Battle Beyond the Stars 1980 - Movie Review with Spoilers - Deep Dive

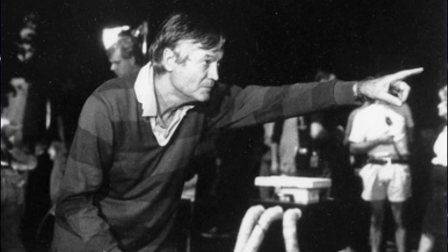[16:27]
Cameron came up with the brilliant plan to avoid the firing and rehiring setbacks and had someone on the lookout for Corman's
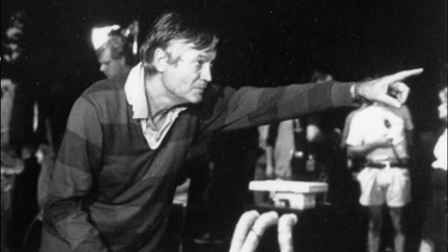[16:36]
inspections so the set and crew would leave the studio.
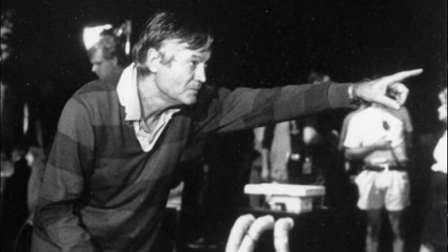[16:40]
His plan worked and kept the production moving as smoothly as possible.
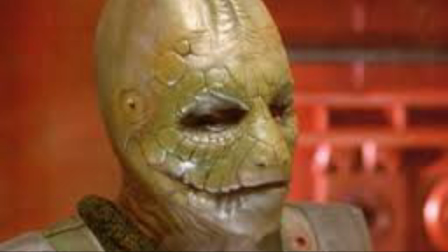[16:45]
The character designs in the film are particularly of interest to many science fiction lovers.
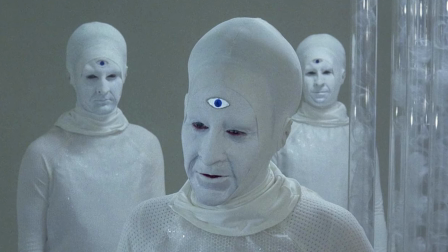[16:51]
The Nestor really stands out to me as one of the creatures that was not only fascinatingly written,
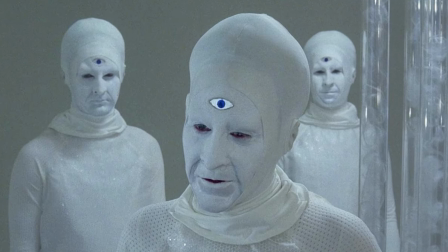[16:57]
but also visually both amusing and unique. These details really set the tone for the film.
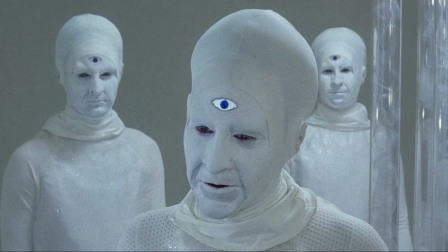[17:03]
We smile when we see the Nestor. They're charming. They're clearly alien.
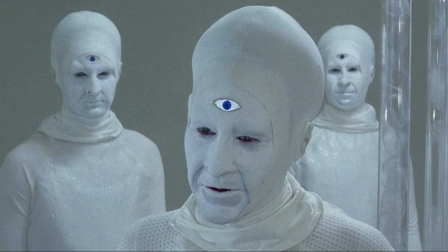[17:08]
But the makeup effect is very basic.
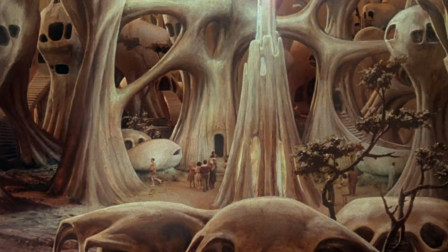[17:11]
The set for the village of Akir was a unique design that looked both unnatural and lacking in any visible efficiency.
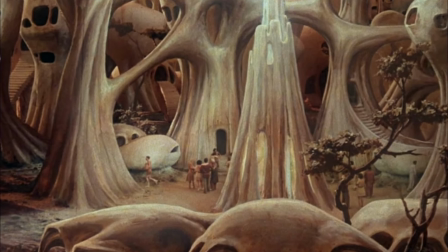[17:19]
I was captivated by how it glowed and felt like, yes, this is how a low-tech, peaceful village would look like.
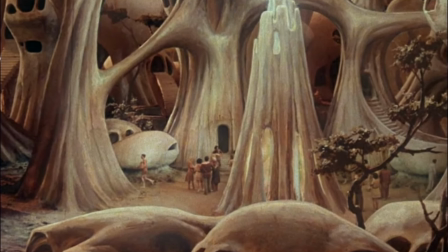[17:28]
I want to live there. And it's truly beautiful.
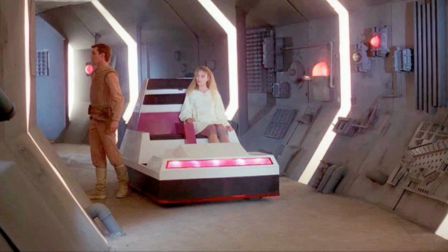[17:32]
Behind the scenes, probably building one of these sets was a very young actor
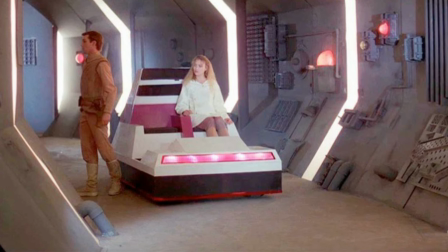[17:38]
carpentering and painting between jobs on the recommendation of James Cameron.
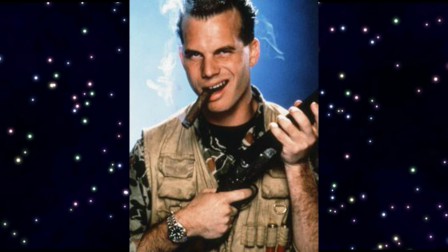[17:43]
That was the legendary Bill Paxton, who went on to work with James in The Terminator 1984 and Aliens 1986.
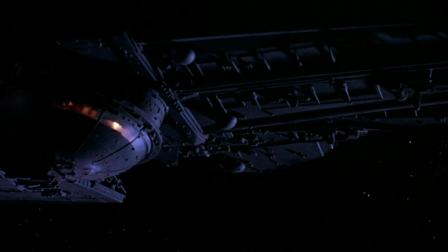[17:54]
On sound, each of the starships had unique synth effects created by Alan Horworth. He even used some recycled sounds from material he created from Star Trek The Motion Picture, released in 1979.
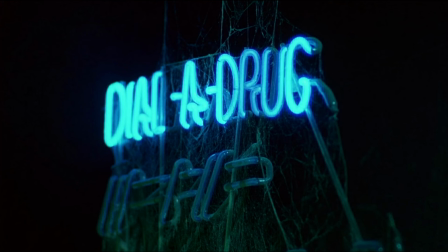[18:08]
Alan also composed and recorded Gelt's jukebox music.
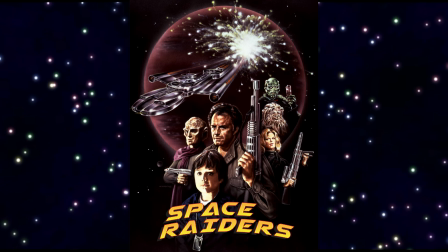[18:12]
Many of the sound and visual effects were reused in a science fiction low-budget film called Space Raiders, released in 1983. Oh, what a funny film that was. You've got to see it. If you haven't seen it, you've got to check it out. Besides the unique story and visuals in this film,
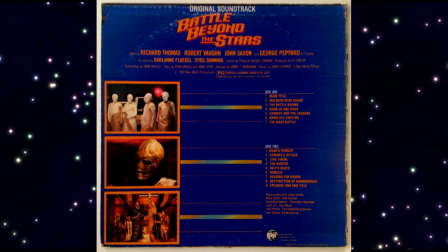[18:32]
one of the most praised aspects of it is the triumphant score by the incomparable James Horner. This was his third theatrical film, and it led the way for his future work in a long list of sci-fi adventure blockbusters in the 1980s and 90s,
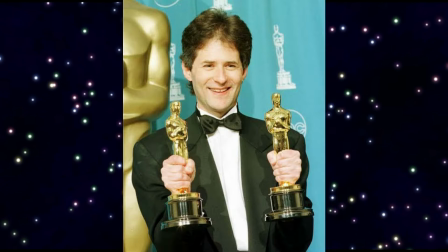[18:50]
eventually winning an Academy Award for Best Score for Titanic,
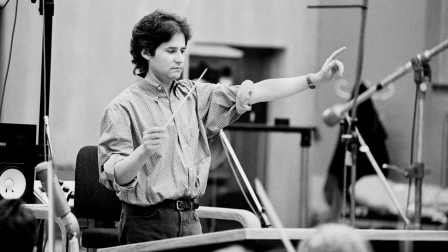[18:55]
released in 1997. Corman liked the score so much that he reused it in Space Raiders in 1983,
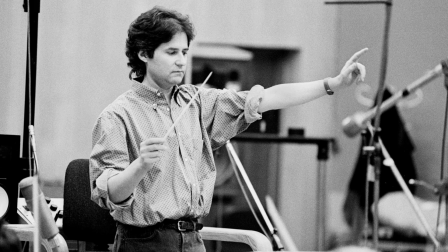[19:03]
as well as Wizards of the Lost Kingdom in 1985, and the unreleased film version of The Fantastic Four, made in
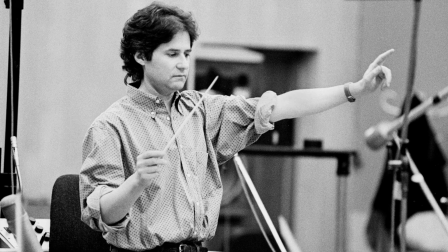[19:14]
1994, based on the Marvel comic. Now for the performances.
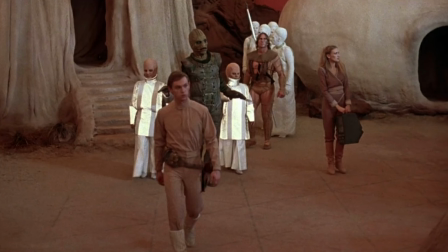[19:19]
Generally speaking, the actors here are all solid.
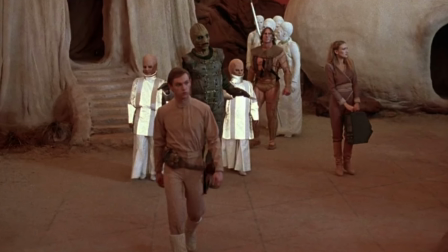[19:23]
As I mentioned before, the editing could have enhanced their performances even more.
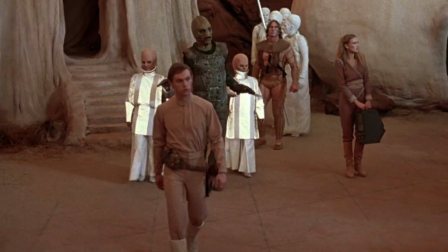[19:28]
There was often a lot of dead space between performances, giving it a stage play effect at times.
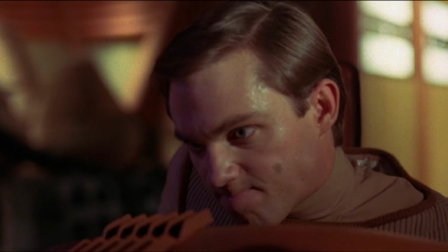[19:35]
Richard Thomas portrayed Shad in the film with a petulant
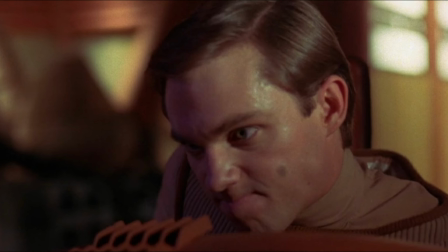[19:40]
insolence that kept you liking him even though the character wasn't always right.
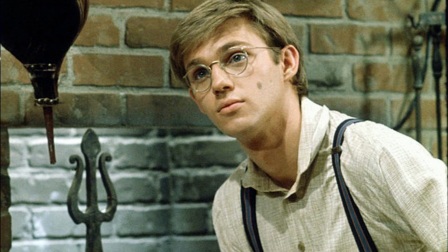[19:45]
At the time, Richard was a huge television star and a heartthrob,
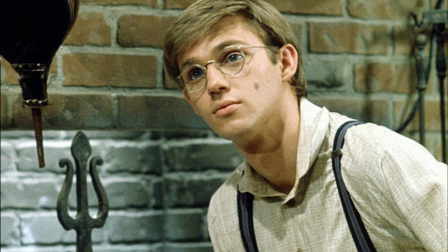[19:49]
being best known for his leading role as John Boy Walton in the CBS drama series The Waltons,
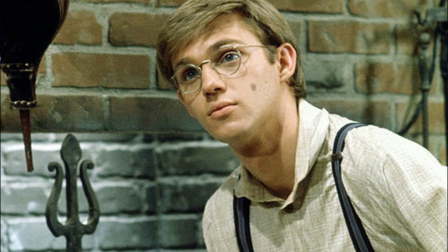[19:56]
which was on air from 1973 to 1981.
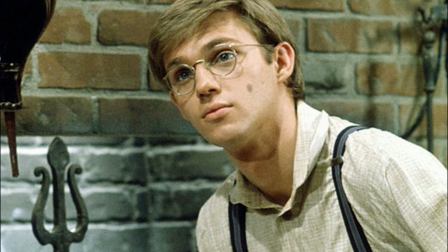[20:00]
Prior to that, he had been working in television since 1959 and received an Emmy for Outstanding Lead Actor in a Drama Series.
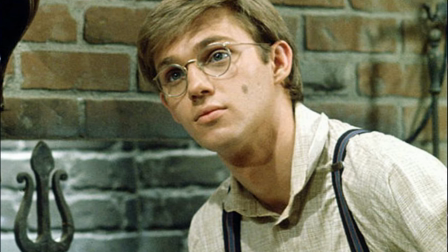[20:09]
He's still working as of this review at 72 years of age, which is wonderful.
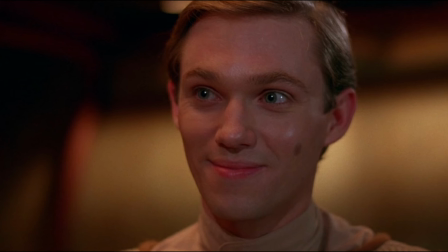[20:15]
He was really well known for more parts grounded in reality, like dramas, period pieces, horrors, and thrillers.
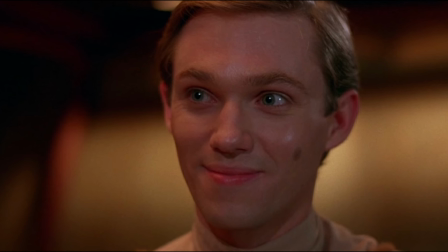[20:23]
It was completely shocking to see him in an all-out science fiction space opera B-movie.
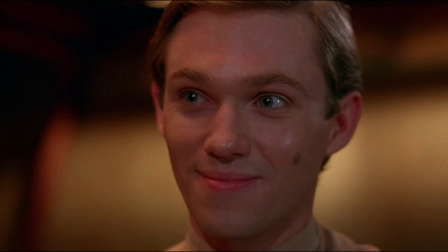[20:29]
For those who lived in this era, this is part of the charm of the film that makes it unique.